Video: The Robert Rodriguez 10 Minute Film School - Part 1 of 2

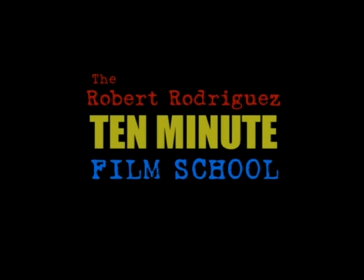Hello, this is Robert Rodriguez, and I'm presenting to you the 10-minute film school. It's something that I would show at guerrilla filmmaking seminars at film festivals. You know, people ask me, Mariachi, did you really make that for $7,000? How did you do that? And it's just so hard to sit there and try and explain it. It's much easier to show raw footage from the movie, scenes, what they looked like before they were edited,
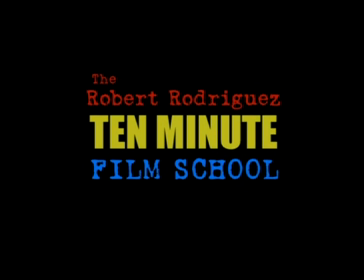so you can see exactly how to put a movie together very inexpensively by yourself if need be.
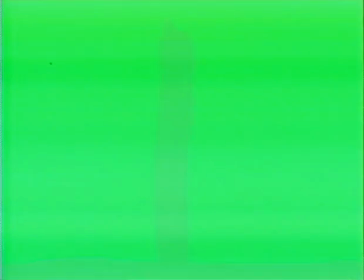First of all, I shot this movie silent. What that allowed me to do actually was save a lot of film because I didn't have any film slates. I didn't have any sync slates. In fact, the only indication we had to put on the roll at all was at the head of it to show what roll we were on.
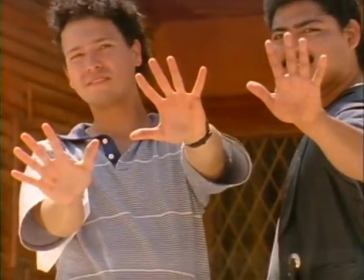And this is roll 15. You can see I just had the actors hold their fingers up. After that, there's no slates.
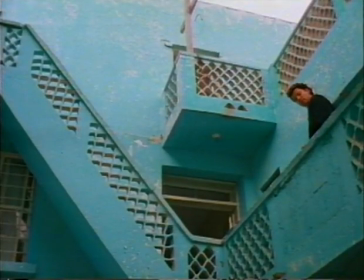Let me jump right to the cool part. This is the scene that everyone thinks cost a lot of money.
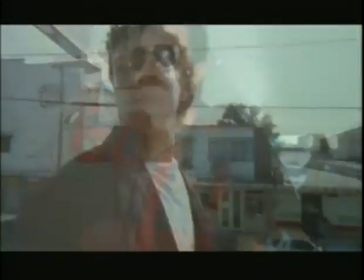People always ask me, how did you do the bus sequence, for instance, on such a small budget and with no crew or stunt people or anything?
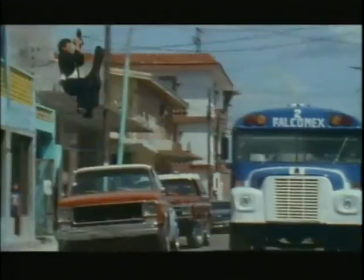So actually, if you just break it down, you see it's not that difficult at all. In fact, it's actually kind of cool.
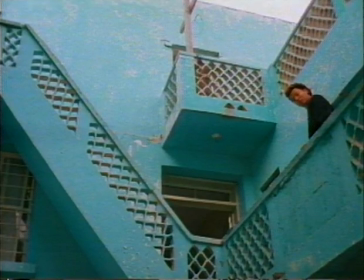So what you're going to be looking at here is the actual raw footage of this scene and the order it was shot. There's no slates. Every time you see a flash frame, that's me starting or stopping the camera. You'll see that this is everything that I shot for this sequence, and it explains why the movie was so inexpensive, because I only shot 25 rolls of film for the entire movie.
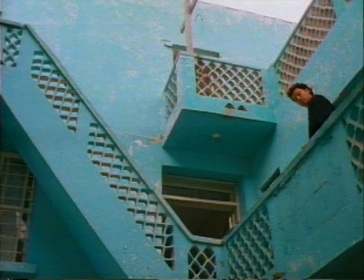Well, let me just show you the raw footage and you can get a sense of how that could be possible. Here we go.
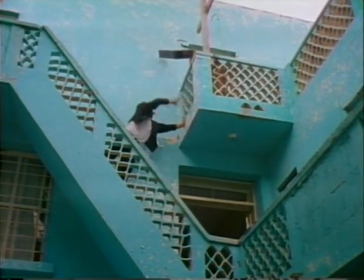This is my actor Carlos. He's going to run up the stairs and throw his guitar case, but you'll see that he misses in this first take. But that's all right, because the first part of it was fine. Him running up the stairs was good. I'm not going to redo the whole take. That's a waste of film.
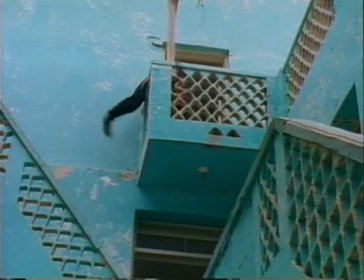What I'll do is just punch in a little bit closer, have him toss it again, and intercut the two shots so it looks like I have two cameras running at the same time.
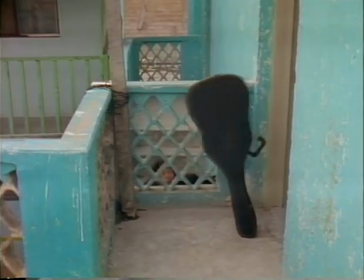In fact, anytime he made any progress in his little journey through this scene, I would change the camera angle, change the position,
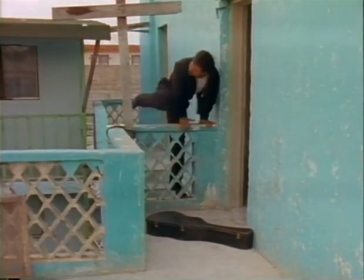because the feeling I wanted from the movie was that I did have a lot of time and money and cameras,
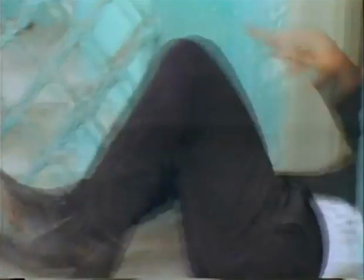and so I didn't shoot anything in a master. So basically, I'm just cutting in the camera.
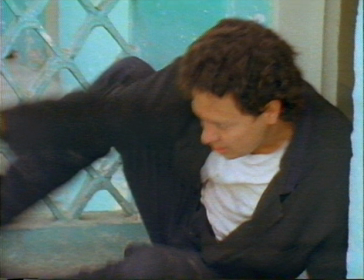Since I'm also the editor of the movie, I'm just making my editing decisions as I go along, not shooting anything extra.
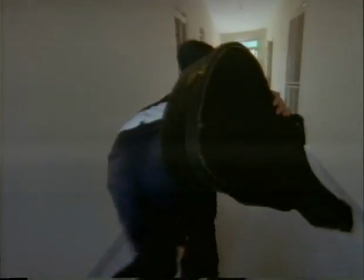Every time you see that flash frame again, that's me just stopping filming or starting to shoot again.
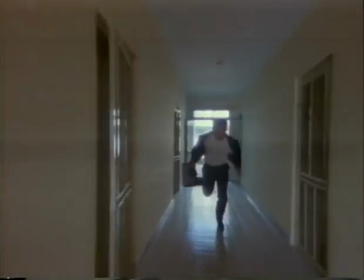I would call action, then I would start shooting.
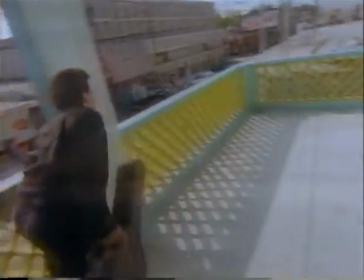Now these pieces here look very short and very small, but when you see the finished cut, it's not short at all.
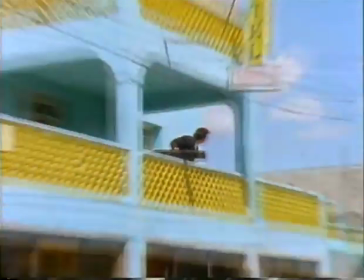It's plenty of, I'm only using a few frames because it's an action sequence, so you only need a very small amount of film.
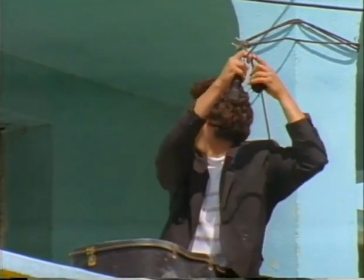That one cable that's tied around the pole right there, we put up, fastened it from that pole to a telephone pole across the street.
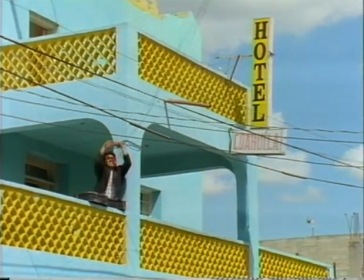And then what he does is slide across this with a homemade pulley device that we had a local blacksmith make us for $12 US.
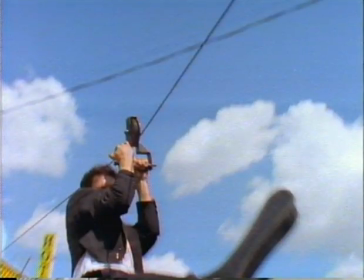We tested it in Carlos's backyard. Action!
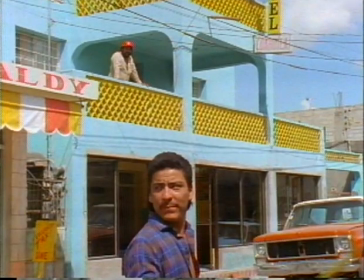Now you recognize this guy here. He's one of the bad guys in the movie. Instead of having a film crew, I would just use my actors.
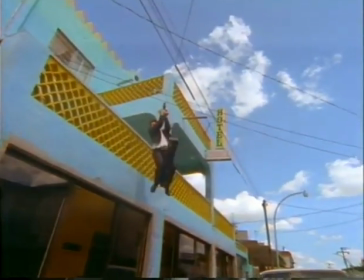I mean, they're just standing around anyway, so he was helping me by pulling me in the wheelchair as I got this shot of Carlos going overhead.
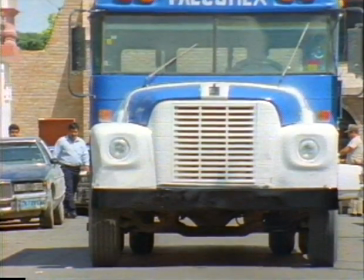We're actually just waiting for our bus to arrive. Here's our bus.
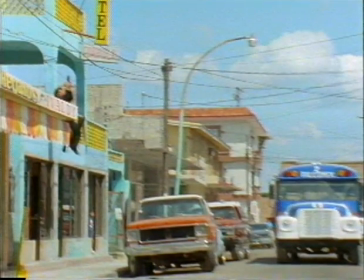What I did was I got all the way down the street with a zoom lens so that I could compact the action slowly by pushing in as he went down the line, making it look like the bus was much closer to him than it was. I also undercranked so that it would look a little faster.
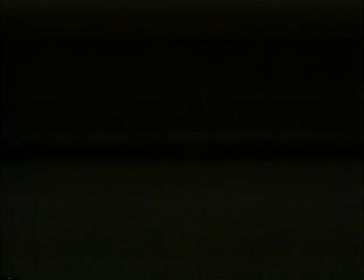So he kicked the bus, swings over to his mark on top of the truck, and he doesn't fall on the bus.
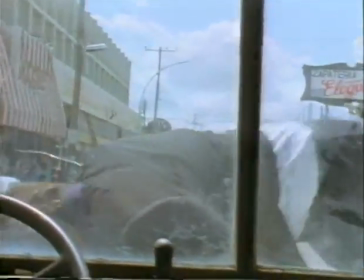I get that separately from inside the bus. He's already on the hood. He just hops down on front and shuffles around.
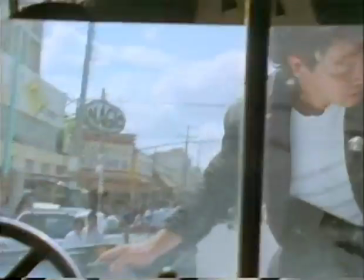And this is something I had forgotten about. I got myself in the shot by accident.
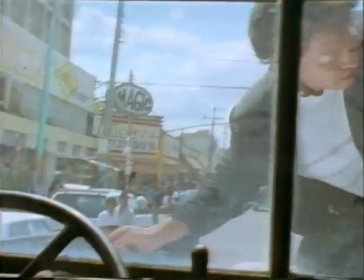You see me in the rear view strip there in the bus. There's my camera wrapped in a t-shirt, and there's me back there.
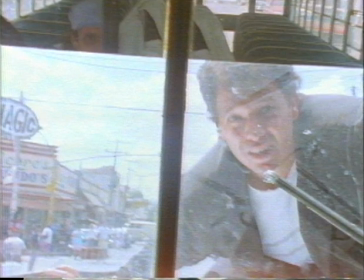You see, it's almost like shooting documentary style. It's just you with a handheld camera running around grabbing all your little pieces.
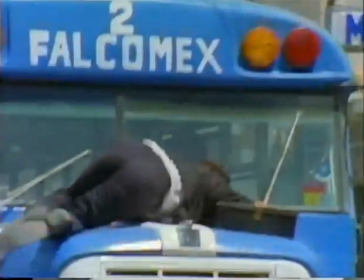So here we shoot it again from the outside, and he's just shuffling around, we're not going very fast at all, making it look like there's a lot of danger involved.
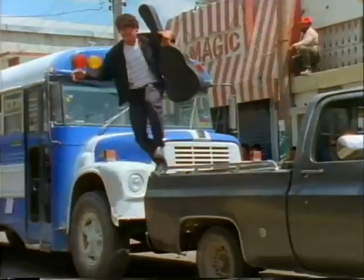That truck right there that he runs onto actually is, you notice that the bad guys drive it around in the movie.
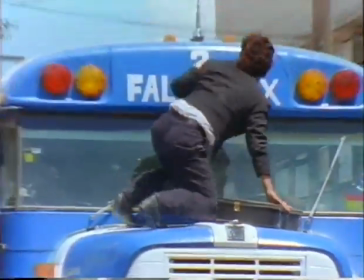That's Carlos's truck. All my camera, it's our production truck. All my camera equipment's in the back.
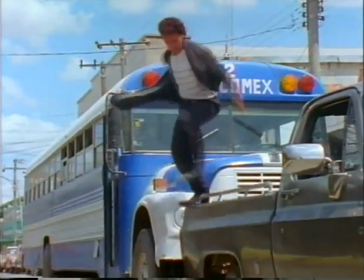It followed us around everywhere and shows up quite a few times in the movie. It's just an all-purpose shooting vehicle.
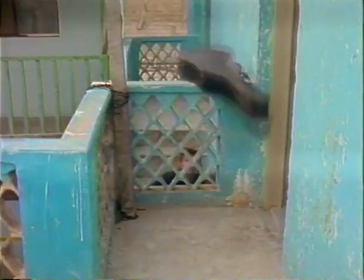Okay, so here's the truck sequence edited. Now, what you're looking at here is not the DVD copy that you have.
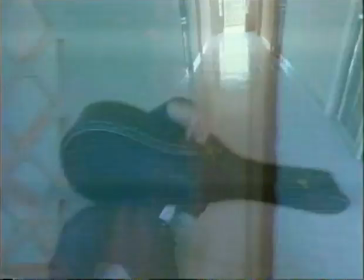This is my actual original $7,000 videotape that first went out to studios, the one that Columbia bought.
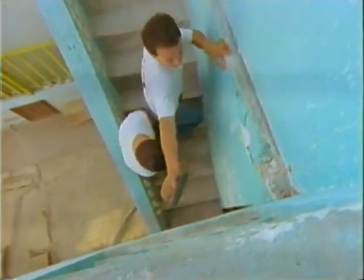People always ask, well, before the film was blown up and you first got it shown, what did it look like?
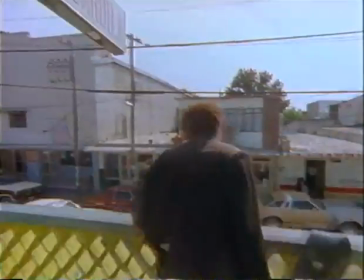Was it just unwatchable? Did Columbia come in and fix it all up? And actually, this is it right here.
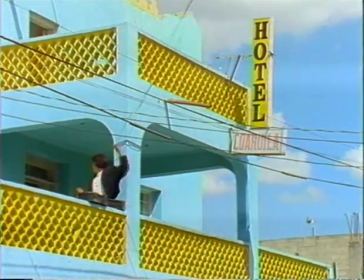I'd cut offline on 3/4 inch, did all my cutting
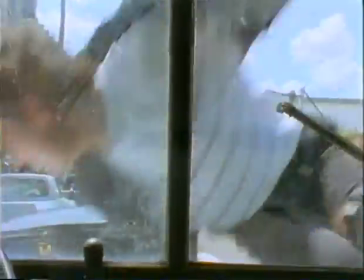straight from my original tape that came off the original negative, so it looks much cleaner than what you even have on the DVD,
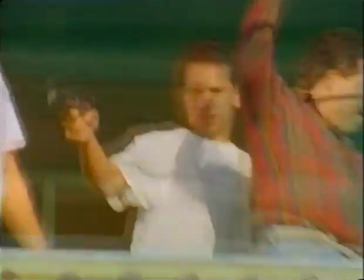because by the time Columbia bought it and blew it up to 35 millimeter and distributed it on film,
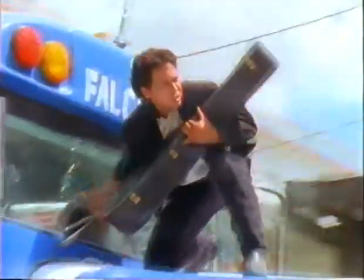it was much more degraded, and the film negative had been handled so much that it was really worn out.
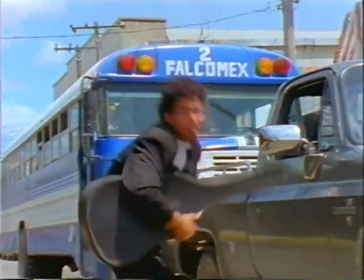I couldn't even use that negative to make a good video transfer for this DVD. Okay, this is how you get 5 shots in one take.
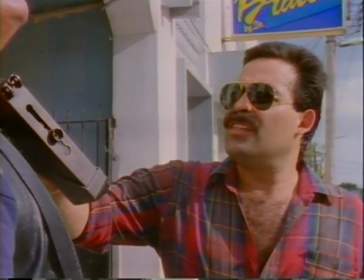Basically, I shoot his first line of dialogue here in the wide, then I zoom in for his second line,
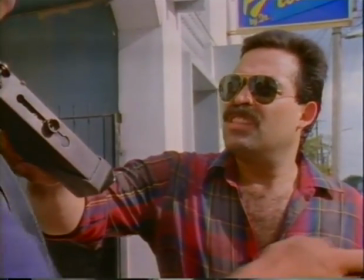which is a little more threatening, zoom back out to get this wide shot of the guitar case going up.
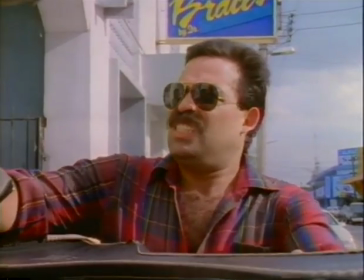And I'm doing this because I wanted to make it look like I've shot this all day with different lens sizes.
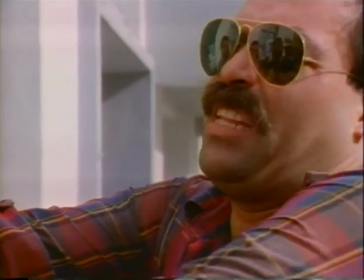I go back to a medium close-up and then punch in for a tighter shot for his last big threat, then whip back out again for him opening the case.
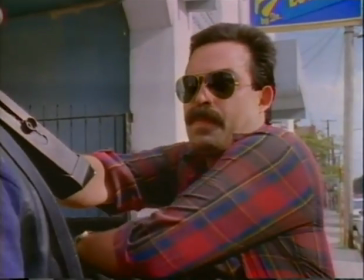Now, I know those zooms are very jarring, but they're basically just repositions.
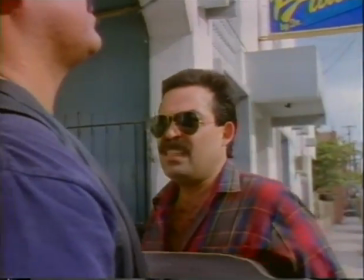I always plan to cut away to the other guy's reaction during the zoom.
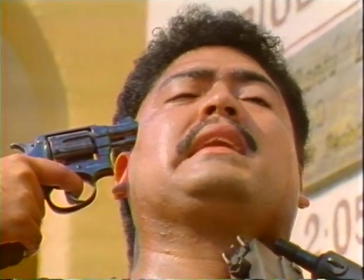Basically, I'm just shooting as an editor, getting my coverage that I need, but doing it all in one take, rather than, I'm never going to use that threat in a wide.
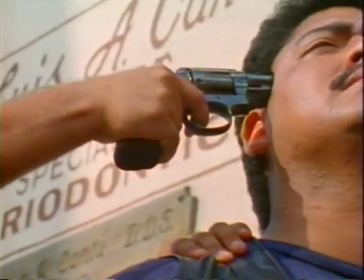So I'll go ahead and get it in a close-up, and I've made the decision. I've made the editing decision as I've shot it.
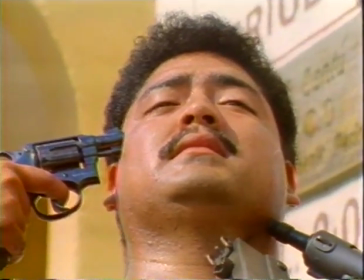So I can't change my mind later because it's shot only one way. I only did one take of this.
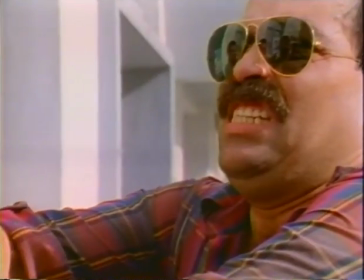But it's fine. You find that you can deal with anything that you've done. You can make just about anything work.
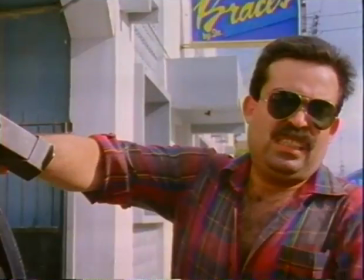You just make the decision now, save all that time and money, and not make the decision later.
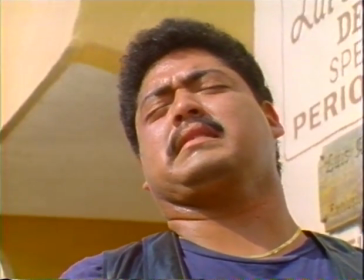And if you're the editor, you can make those decisions, and they work out fine. That was a real gun, by the way, and so are these two up front here.
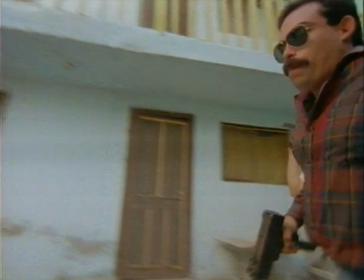See, this guy has a real gun, but the two in the back, those are water pistols.
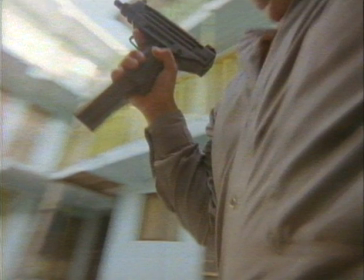See the extra big water cartridge there sticking out. We borrowed these guns from the cops.